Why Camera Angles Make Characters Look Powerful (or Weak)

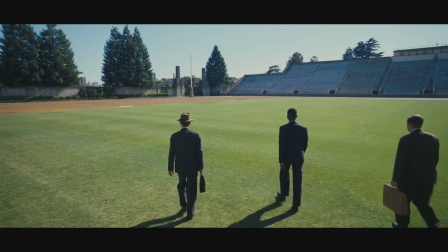Imagine entering a scene not with just your eyes, but through perspective,
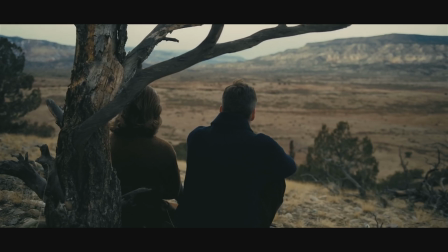where every tilt and shift of the lens tells secrets about the story unfolding before you.
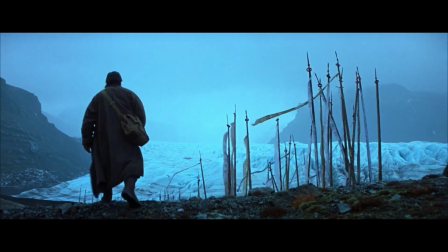The approach directors and DPs take with camera angles can carry the power
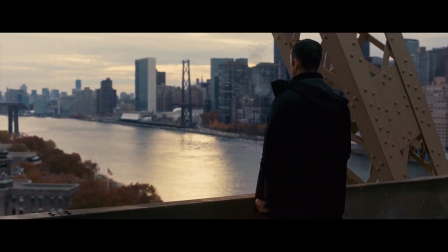to elevate a character into greatness or cast them into vulnerability.
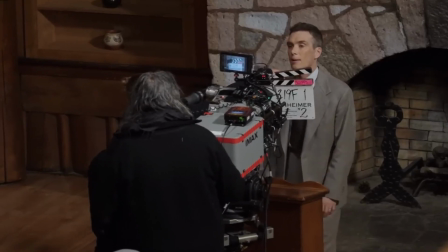In the hands of a filmmaker, the camera becomes an extension of the human experience,
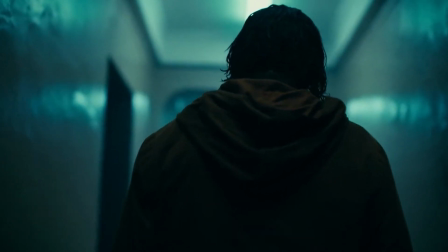its angles offering a unique window into the souls of the characters and the heart of the narrative.
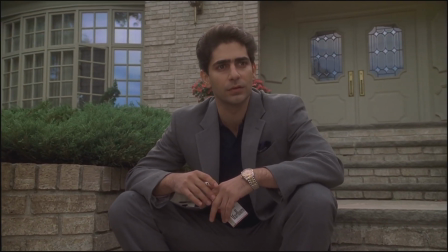Each angle is a brushstroke in the director's visual language, crafting not just a shot, but an emotional landscape.
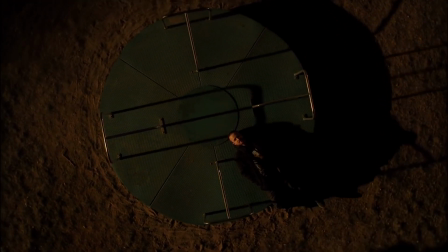So let's talk about the psychology behind camera angles and how they're used in films today. Before we get into some of the angles and techniques used in modern cinema, let's quickly set the foundation with some historical context.
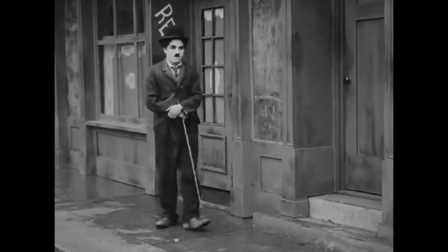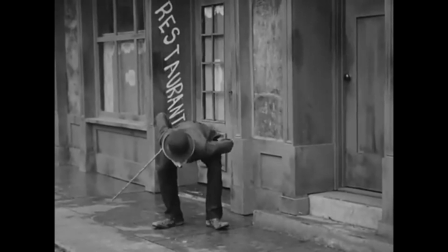Let's go way back to the silent era of film, which was from the 1890s to about the 1920s. In the silent film era, the absence of spoken dialogue meant that the visual storytelling carried the entire narrative.
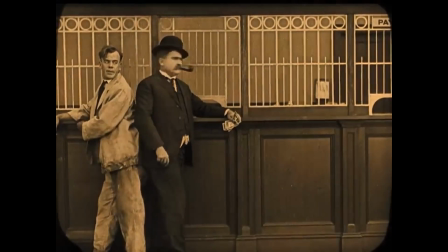Camera angles were pivotal in expressing emotions and enhancing the story.
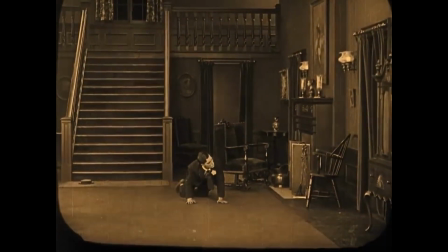Directors had to rely on visual cues to convey the inner world of characters and the dynamics of the plot.
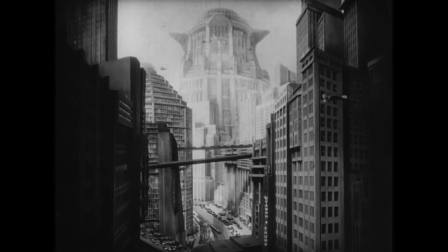Directors like Fritz Lang also played a significant role in the evolution of film language during the silent era.
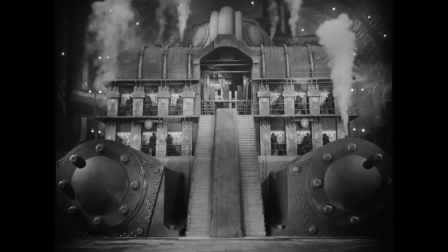Lang's Metropolis, with its grandiose sets and dramatic camera work,
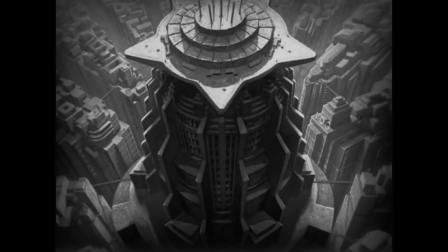used high-angle shots to showcase the monumental scale of
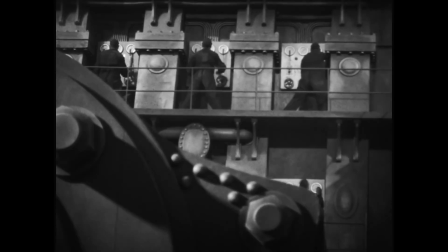the city and low-angle shots to give power to the dominating structures, reflecting the social hierarchies and the tension of its narrative.
Ballyhoo.
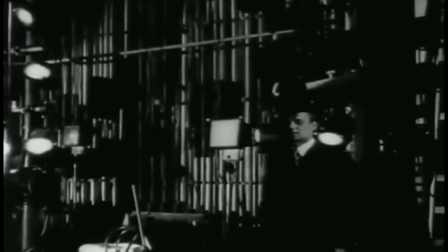It's a pretty nice ballyhoo. But here's some of our real Mercury people. This is the first time you've seen most of them on the screen.
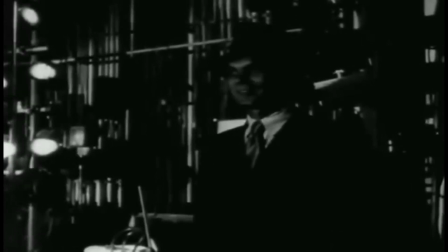Hey, give Joe a little light. Thanks. Now smile for the folks, Joe.
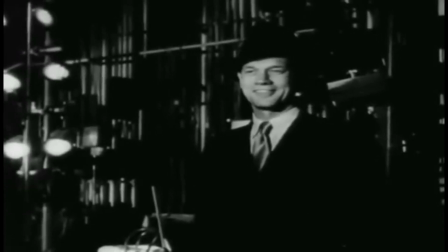As cinema matured, so did the art of the angle.
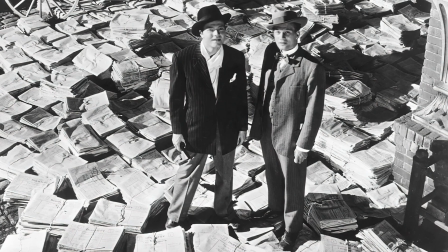Directors of Hollywood's golden age harnessed high and low angles to create dramatic visual language that spoke volumes.
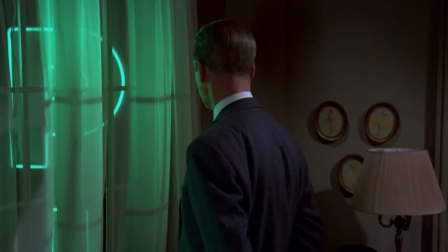From the 1960s to about the 1970s came the rise of auteur filmmakers.
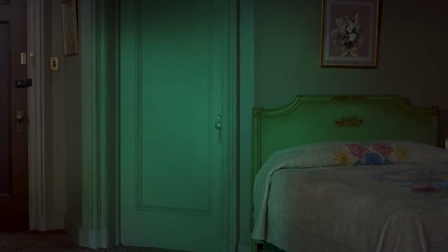With the rise of these filmmakers, angles became a signature way for directors to imprint their personal style and thematic obsessions into their film. Today's directors continue to push the boundaries of how angles could be used to immerse an audience or convey complex emotional landscapes.
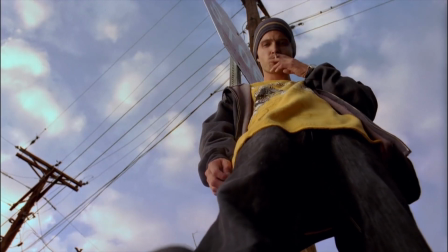Film is a visual medium, and directors are using angles not just to frame their shot,
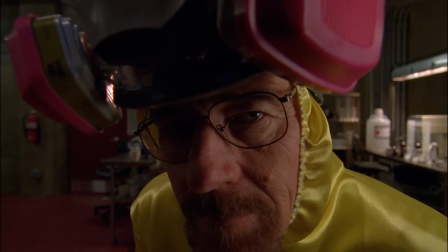but to insert some psychological depth into a story. The way a character is viewed on screen can often shape our perception, and often it's done subconsciously, influencing our emotions and understanding of the narrative. Take Zack Snyder's Justice League, for example.
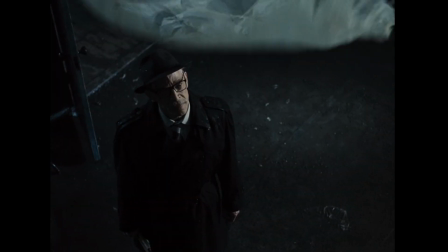When Batman surveys Gotham from high above, the camera looks up at him.
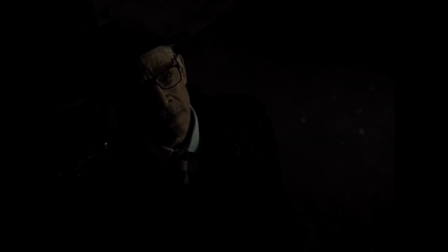This low-angle shot positions him as a towering figure, and not just physically, but morally and ideationally.
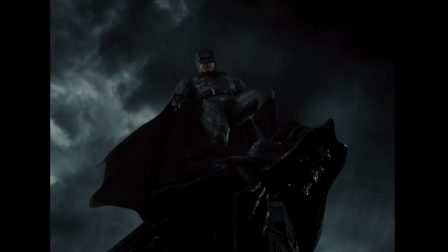He's the watchful protector, an almost mythic force standing against chaos. In stark contrast, Matilda, which when I was a kid was probably my favorite movie, utilizes low-angle shots from Matilda's perspective.
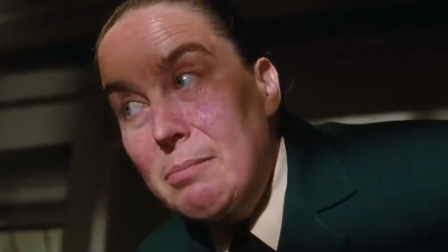When she looks up at the towering figure of her principal, the audience feels her intimidation.
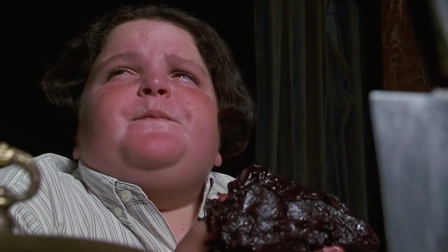The principal looms over the frame, oppressive and foreboding, embodying the challenges Matilda must overcome. This angle makes us align with Matilda's vulnerability and her courageous spirit to confront it. Now, this is not like a rule. If you watch a movie today or whenever and you see a high or low angle, the director may not be communicating that to you, but I want you to pay attention next time you do watch a film and see what they're trying to say with these angles.